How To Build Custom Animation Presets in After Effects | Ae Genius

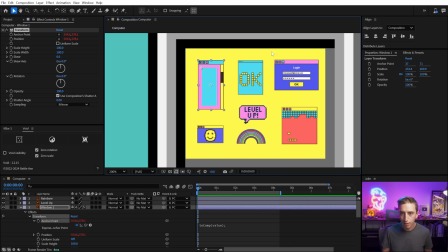(4:12)
So that's a little trick for making this compatible with vector or continuously rasterized layers. I don't need that on these layers. I'm just working with Illustrator art that's just being rasterized, much simpler. You don't run into those issues. So I'm gonna leave that be, and I'm going to reposition that anchor point on the top center of my layer.
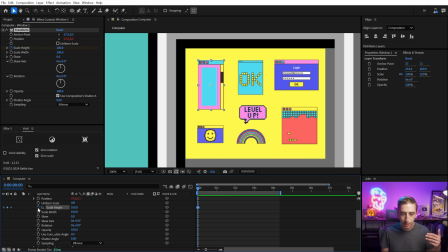(4:28)
Now I'm just gonna animate this to have an overshoot. So I'm gonna grab the scale height, set a keyframe there, and shift this forward 20 frames. So Alt or Option Shift right arrow 2 times to go 20 frames forward. And then I'll change this height down to 0. easy ease the second keyframe and jump into my graph editor.
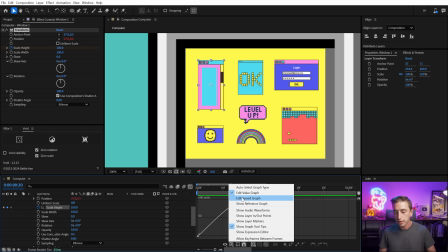(4:45)
Now I'm viewing the value graph. If you're not seeing that, come to this menu right here and choose value graph, and then you'll be seeing the same thing I do.
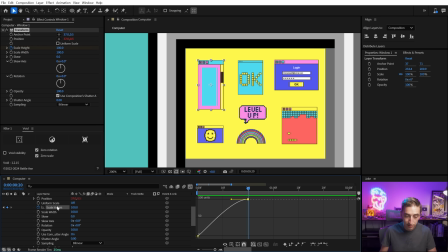(4:52)
That's a benefit of the transform effect, is that because scale height and scale width are two separate properties, you're not seeing overlapping handles with an array of values like you would with the traditional scale in the transform properties. Now, like I said, I wanna overshoot this value, so I'm gonna come back to right about here, hold controller command,
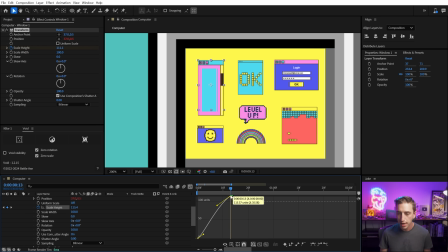(5:09)
and then click on this curve to add another keyframe and drag this up so it goes beyond 100%. And I'll even double click on that value and just type in, let's say 115, and press F9 to easy ease that, and we'll get into that very quickly.
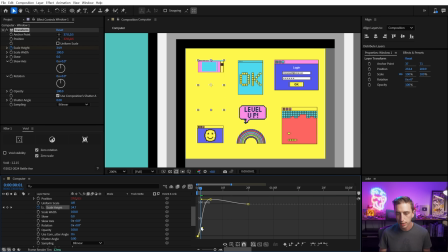(5:22)
In fact, I'm gonna have the shortest distance between these two keyframes, the first two right here, maybe modify this curve a little bit to get into that a little more quickly. And then I'm gonna add one more keyframe right here. Again, controller command click. I'll easy ease it and drop it down below 100%, maybe not quite that far.
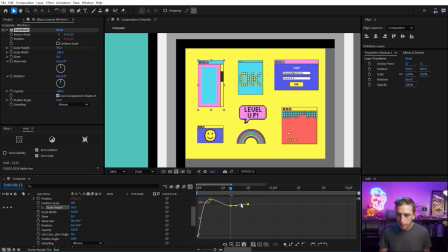(5:40)
Let's double click on that again and say 95%, and then just modify these curves until I have something that I'm happy with. So let's play that back. That shoots out, bounces a little bit, and then comes to a rest. That looks pretty good. I think I'll time this just slightly differently on the front end.
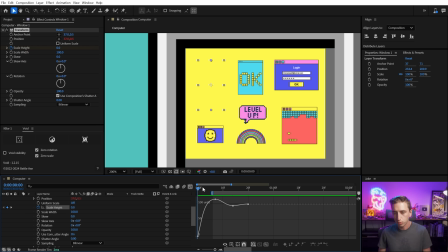(5:56)
And what I don't like is at the very first frame, my layer is invisible, so that by the second frame, we're already seeing a lot of our layer. So I think I'm gonna change my first keyframe to be maybe 5% or 10% on the scale height, so that we see it a little bit on that first frame.
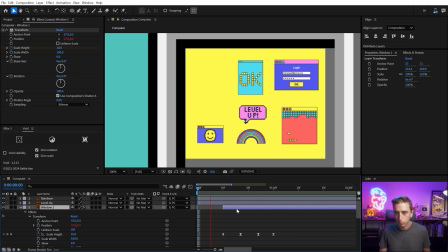(6:12)
And if I move this layer forward in time, it'll start invisible and then it'll pop on. So we just see that layer for one more frame extra at the start. And I think that looks pretty good. So now let's just line that back up at the start of our comp, go to the 2 second mark and animate this off.
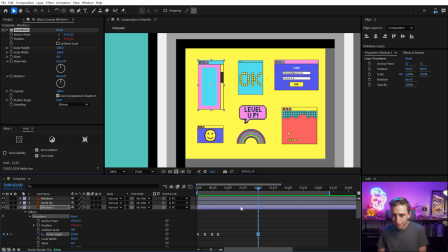(6:28)
So I'm going to set another keyframe there at 100%. I'm gonna go forward maybe 10 frames and increase that scale height to 115. And then we'll go maybe another 10 frames forward and change that back down to 0. Go into our graph editor and modify these curves so that it comes out nice and strong on that ease,
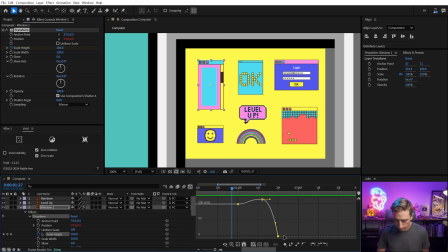(6:45)
and then kind of mirrors that same motion that we have at the start of the animation. I think I'm gonna back this up a little bit more so it really snaps out of place. And actually, instead of 0, let's again go down to 10% scale. And now we have our in and out animations. I just need to trim the layer there with alter option in the right square bracket.
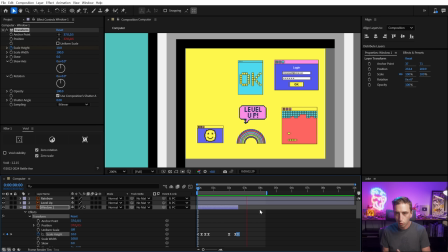(7:03)
So that's gonna bounce out, hold for a second before animating off, and we've created our first animator. Now, since this is the transform effect, I can rename it to be more descriptive. So let's say overshoot Y scale. You can be as creative as you want, but being this descriptive, I now know exactly what this animator is going to do.
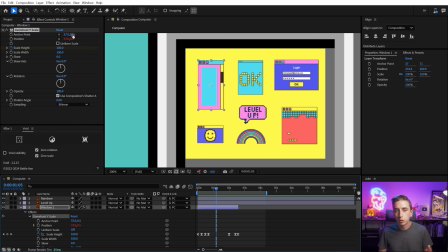(7:22)
And because we set up our anchor point to be smart and have the position follow it around, I could just as easily move this to the base of the layer, and now it's going to overshoot on the Y scale from the base. It's completely flexible. I could even reset this so it's in the middle, and now it's going to scale out from the center. So it's a very flexible little animator,
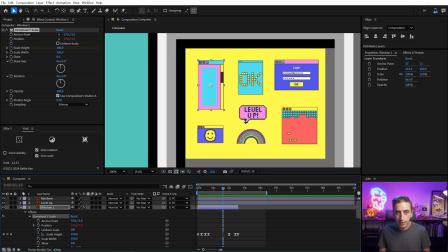(7:41)
and all I have to do to be able to reuse it is select the effect and then go up to the animation menu and say save animation preset.
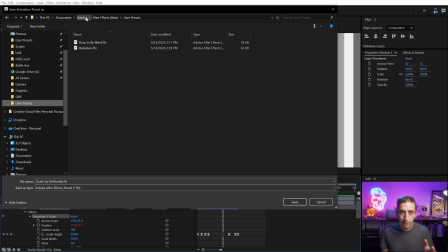(7:49)
Now I like to save my presets under the user presets folder. That lives under documents, Adobe, whatever version of After Effects you're using, and then user presets, at least on a PC. On a Mac, it's a very similar location. But I'll just give this the same title of overshoot Y scale.
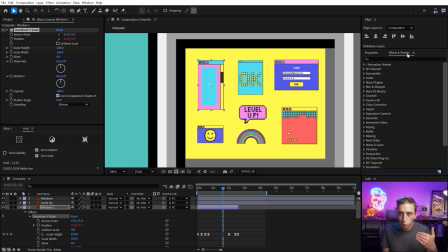(8:04)
And now when I click save, it's actually going to update right away. I don't have to restart After Effects. I'm gonna find this under animation presets, user presets, there's my overshoot Y scale. So I could click and drag this out to a different layer.
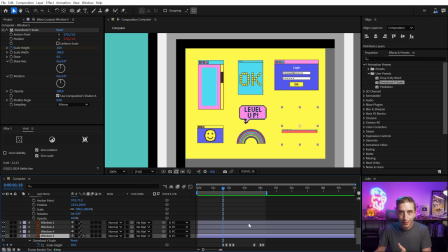(8:17)
It's going to apply the same keyframes at the point in time that my playhead currently is at, but that's going to give me the same animation.
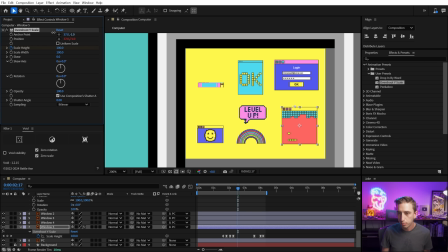(8:24)
And I can grab that anchor point, move it to someplace else on the layer. And now we're reusing the same animation that I've built and just modifying something very simply to give us something unique. And it's as simple as that to build your own custom animation presets. Now I went ahead and made a few other animations using these exact same techniques.
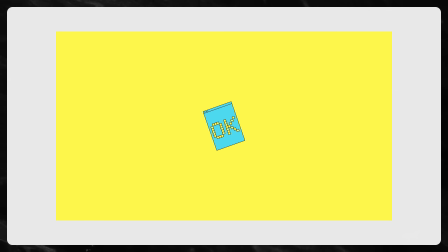(8:41)
One that just scales the layer up and then back down. Another that just moves the layer up while fading in.
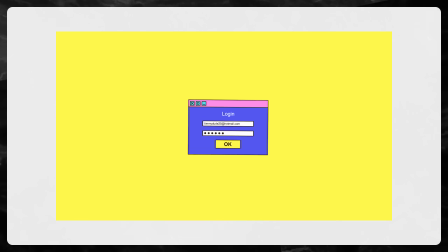(8:46)
One that overshoots the scale and rotation, so we get this nice overlapping motion.
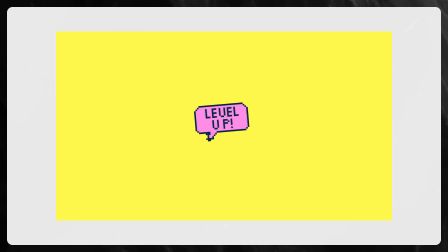(8:51)
And I made two versions of that same animation so it can rotate in either direction. And then finally another overshoot on the scale, but this time on the x-axis instead of the y-axis.
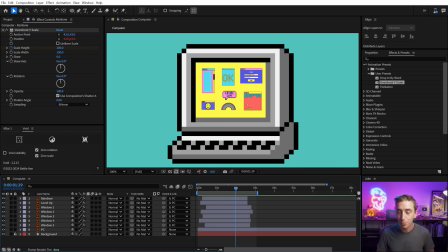(8:59)
And if you want to get a really good understanding of how to use After Effects for motion design, definitely check out my course, Launch into After Effects.
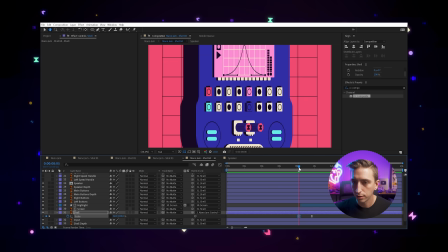(9:06)
It's the course I wish I had when I started learning, with over 20 hours of training and 10 really fun, unique motion design projects,
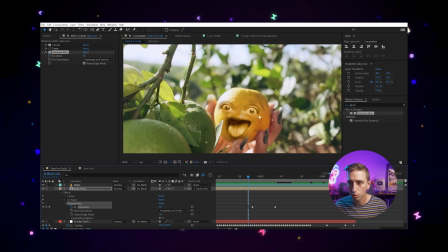(9:13)
each one different from the last, that you get to make yourself and show showcase as you learn a new aspect of After Effects with each new project.
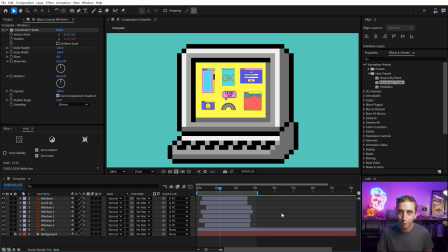(9:20)
So head to jakeinmotion.com to learn more and enroll and launch into After Effects today. Now let's take a look at what else we can do with the transform effect. What's so great about it is because it is an effect, we can stack multiple instances to give us multiple layers of animation.
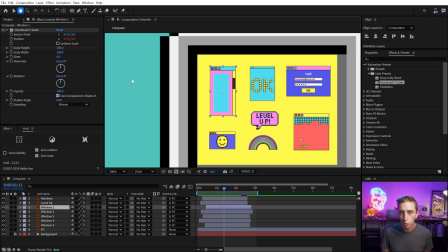(9:35)
So let me show you what I mean by that. Let's zoom in on this first window again and add another transform effect. So transform, apply it. And what I want to do is just have this bounce the layer to give it a little bit more life. So I'm going to zero out the anchor point and the position, essentially just zeroing out those two properties.
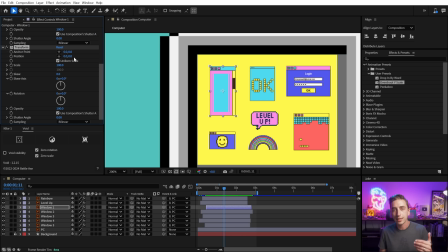(9:52)
And that isn't really necessary, but I like to do it because then I know exactly how far I'm moving the position when I modify these values. So I'm gonna set a keyframe at zero and then I'll go forward maybe 10 frames and I'm going to shift this upward. So go to a negative 15 degrees. That's a pretty good lift up in the air and I'll press U to bring up the keyframes.
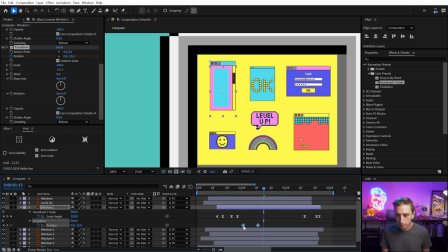(10:12)
So those are my two position keyframes right there. I'm gonna back this up and I'm gonna set my work area with the B key for the endpoint, and then I'll go 20 frames forward and back off one frame and set my out point with the N key right there.
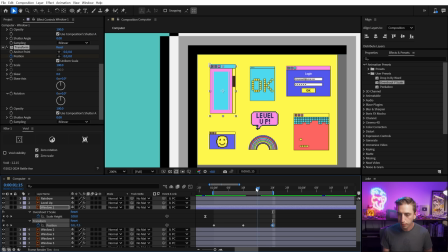(10:25)
So that way, when I set my second keyframe, which will be this one right here, I'll just copy and paste it. My loop area won't repeat that one and we'll get a seamless loop. So now it's just moving up and down. What I wanna do is easy ease those keyframes, go into the graph editor.
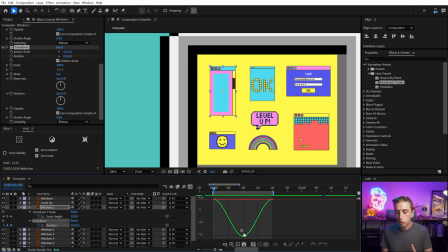(10:39)
Unfortunately, I cannot separate the dimensions on the transform effect, so I do have to go into the speed graph, so let me just switch that over right now. But I want it to bounce off of these two keyframes and strongly ease into these ones.
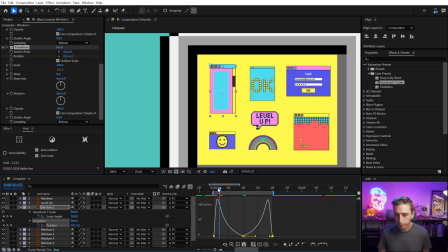(10:52)
So I'm gonna back this influence off on the incoming and outgoing keyframes, and that should give me a little bit of a bounce. That's even a little too ease. So I'm gonna lift this up off the baseline and match that on this side as well. There it snaps. Take out the influence there on the easing. And now it's got this nice bouncy motion.
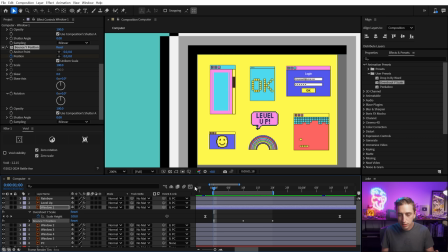(11:11)
So let's just call this bounce Y position. And now I just need to make it loop forever because this is just three keyframes at the moment. So I want to alter option, click on that stopwatch and type in a very simple expression to make this loop forever.
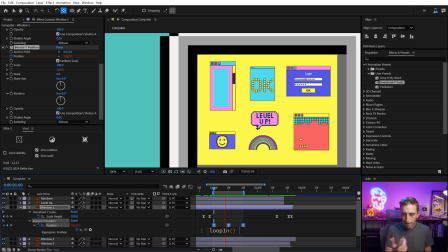(11:25)
I'm gonna say loop in and then go after the parentheses, say plus loop out. And then say minus value. You don't need to know how this works, but what it's going to do is loop that expression in both directions infinitely.
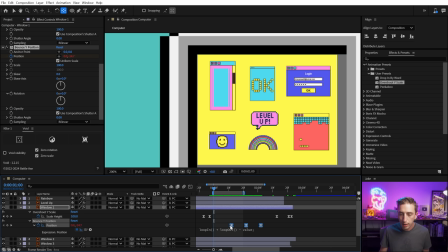(11:41)
So I can move these keyframes around now wherever I want, and it will always loop on either side of them. And that's gonna be great for randomizing the timing when I go to copy and paste this to the other layers, which is exactly what I'm gonna do right now. I'll just copy that bounce Y position, and then I'll select another layer. So this one right here.
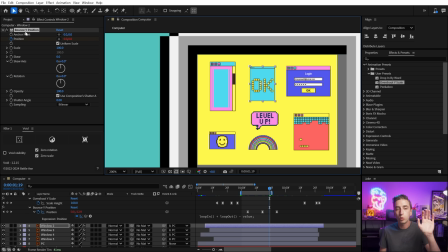(11:59)
Now, I can't just paste. If I do that, it's going to override the transform effect that was already there. So let me undo, and instead what I wanna do is make sure I open up the layer, go to the effects, and then paste, and that will paste a new instance. So now that has the same bouncing animation, and I'm just gonna apply this to all the other layers now.
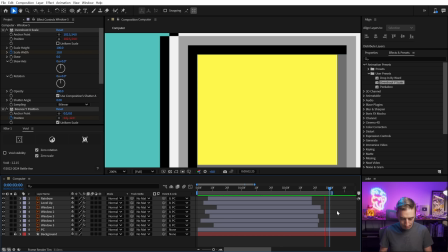(12:17)
And with a little bit of randomization of the timing of the layers, we now have something that has a lot of life between all of the different windows.